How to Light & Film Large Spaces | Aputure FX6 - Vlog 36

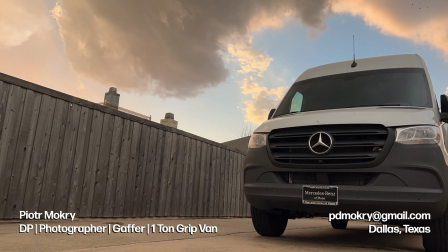Welcome back to the channel. I'm Peter Mokri, a Dallas-based DP, photographer, gaffer with a 1-ton grip van full of Aputure lighting.
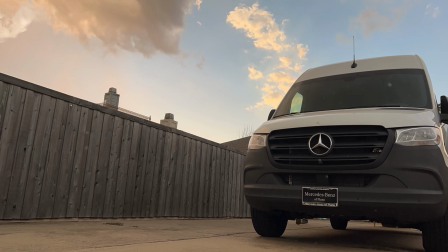I am available for hire. So we're loading up, getting prepped the day before for a 2-day shoot.
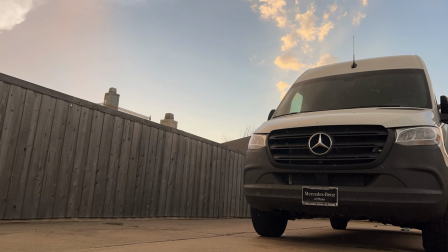We actually got caught in a little bit of a storm, but we're getting ready to capture some home goods, decor, and furniture.
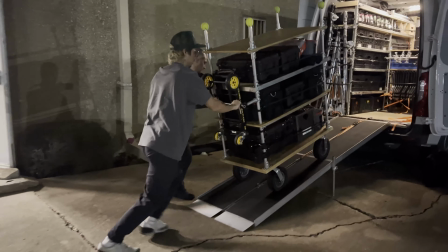So we're unloading here at the space. It's Blank Cowork Space Studio in Fort Worth, Texas, and the alarm was going off.
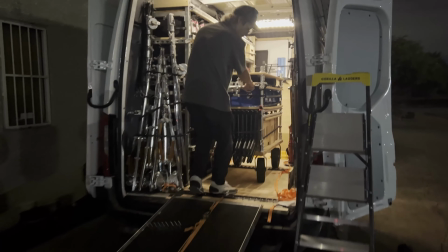We did have permission to be here. We were supposed to be shooting, but we triggered the alarm somehow.
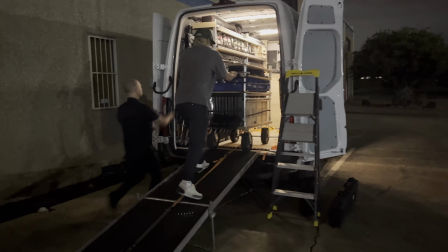We were told to just carry on, and they'd get it taken care of for us, and soon enough it was turned off.
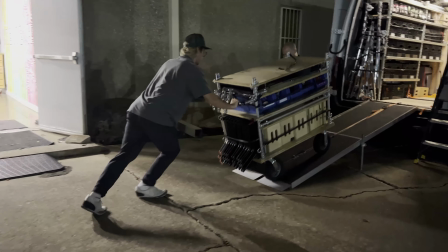So it looks like we're loading a lot of equipment, but we put everything pretty much on 2 carts for the most part,
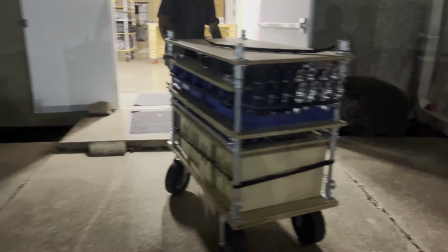pulling them right into the space, and we're going to work off of these 2 carts and a few other things to make ourselves more efficient.
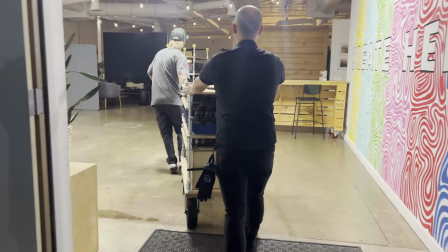We will be utilizing a lot of the spaces in this studio. We rented out the whole center area as well as the kitchen area.
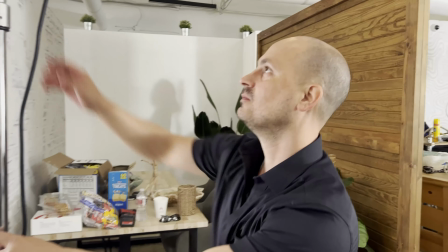We have Trey over here and Jeremy that are going to be providing G&E help throughout the shoot.
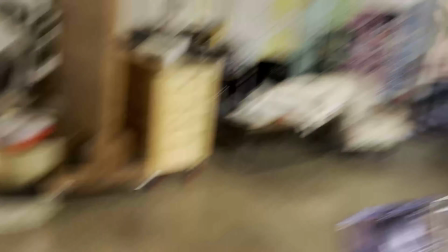This is kind of the shots we're going for. We're going for living spaces that you can actually see a lot of the products that they have,
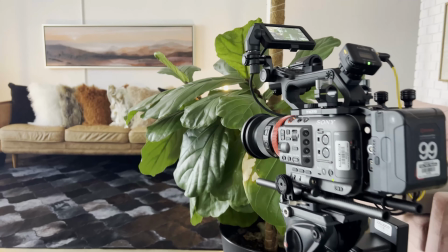whether it's a table, a lamp, the pillows, the artwork. All of those things are elements that the client provided, and we're capturing those set up.
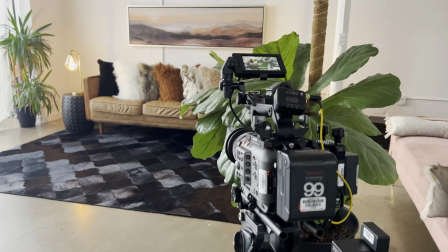So they're setting up the spaces with their designers, and we're capturing shots.
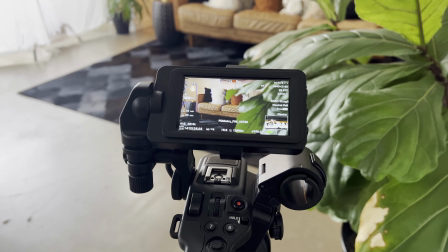I opted for using a slider to get continuous movements that are repetitive.
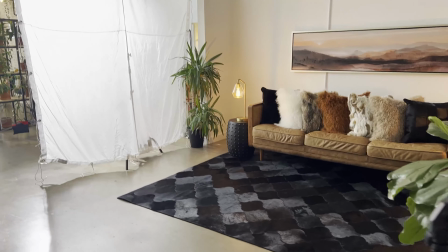Here we have our big key source going through a rag, and this is actually a 600D right now.
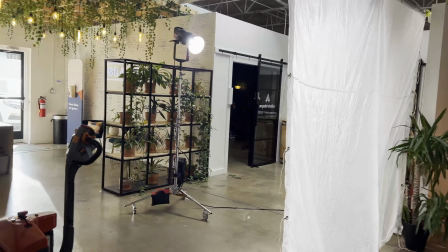It's a little darker space. We don't need the 1200, and we have it coming in from one direction. It's mimicking a big light source.
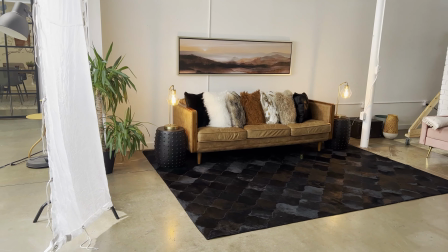Think of a big bay window or just a big window in general in the space, and it's shooting the light through, creating that nice, beautiful lighting.
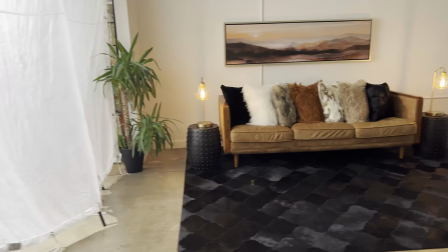But with this setup, I want it to be consistent. This slider is actually doing one full movement, takes a minute from one side to the other.
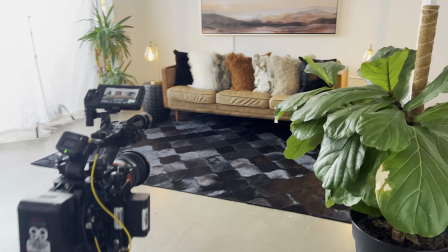It's amazing what it looks like. It's nice and slow. And in the same space, we brought in a table to show it off and the elements.
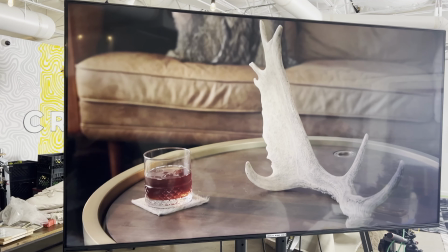These things are repeatable movements. They're taking about a minute to go through the full movement.
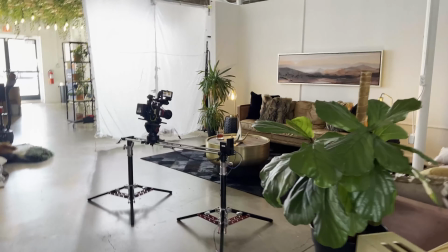And what's great is if that's too slow, we can always speed it up because there's nothing else moving in the shot, so you won't see that movement.
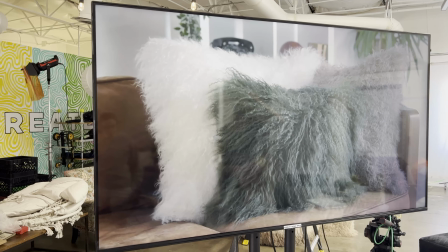Repetition, repetition, repetition, some tights, some wides, and you can see that it's such a subtle movement.
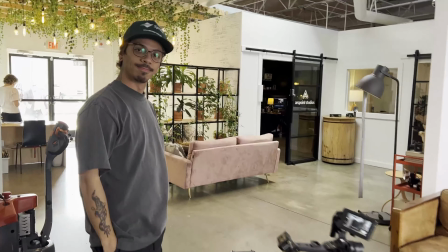Trey over here helped up with the framing, got us going, and it just looks really great.
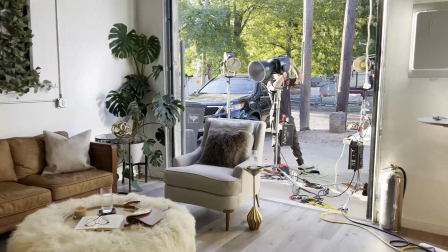Sometimes you'll do something and then like the thing is here in the place and you think that those two things like correlated.
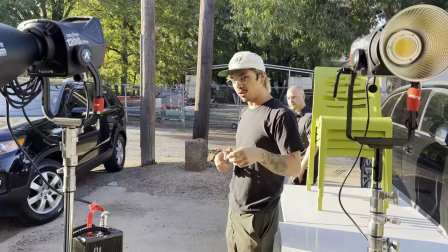Yeah. Like as soon as I plugged in that light, he dropped the stand and I'm like, did I just like trip something?
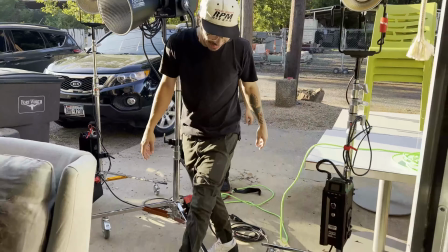Like did something just blow in there like already? So what are we doing, Trey?
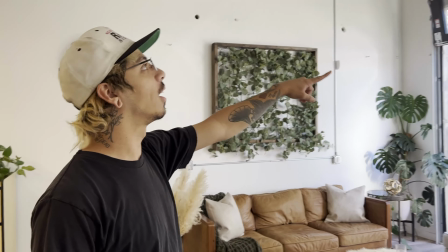There's 3 lights, the 1200 and 2 600s, and we're just gonna blast them through this garage door and make it look like nice.
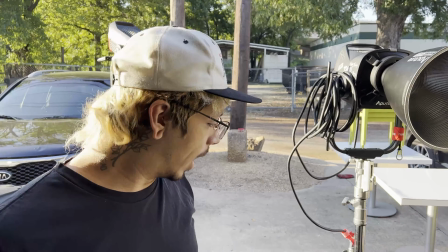It's pretty sunlight through a window. 3, 2, 1. Yeah, so all 3 of them are on different circuits.
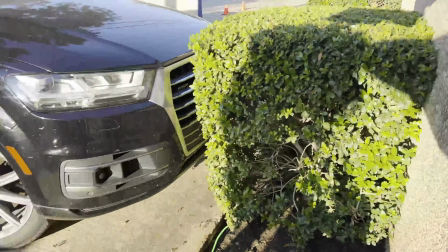So one's coming from the front office to the front door over there. Another one's coming straight through the kitchen.
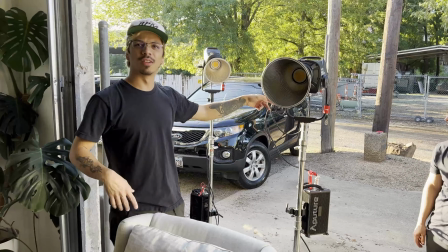And then I think it's the 1200 is coming through outside of the kitchen.
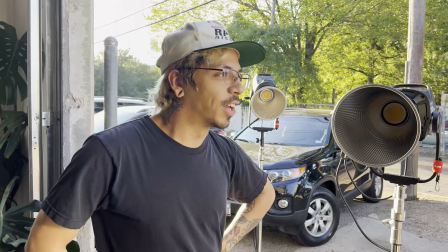All right, so why do we do that? Because you don't want to blow stuff and catch fires.
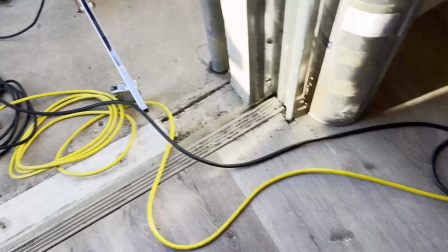It'd be tragic. It's the last thing you want to do. So lighting set up, it looks amazing, but guess what?
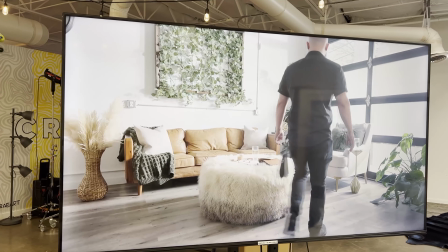The Monstera plant right there giving us trouble. It was way oversized for the pot that it was in, so we had to kind of come in and figure something out.
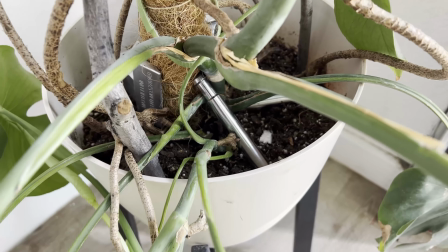What we ended up doing is putting in a Mathellini clamp and a few other grip bits to kind of fix it.
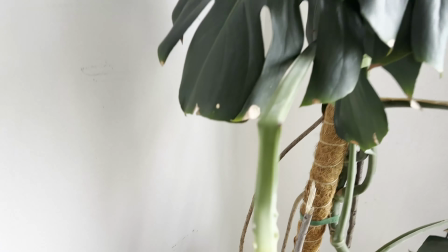It was kind of tipping and moving throughout the shots here and there. We made sure to get a clean shot without it moving, and it worked out in the end.
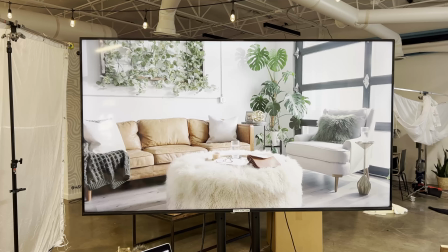You kind of have to just improvise. So this shot looks amazing. I love how the light's hitting the plant.
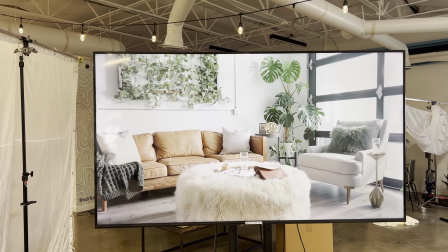It's hitting the ground, looking really nice. Yes, we do have sun coming in from another direction as well, but we thought of it in downtown.
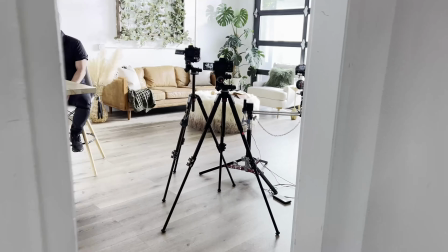You're going to have buildings and reflections, and it's going to look great either way. So the client was satisfied with it.
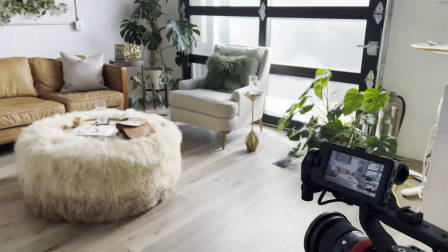We had to make sure we get the right angles to showcase the right elements here. And what was really important is just the consistency of the slider.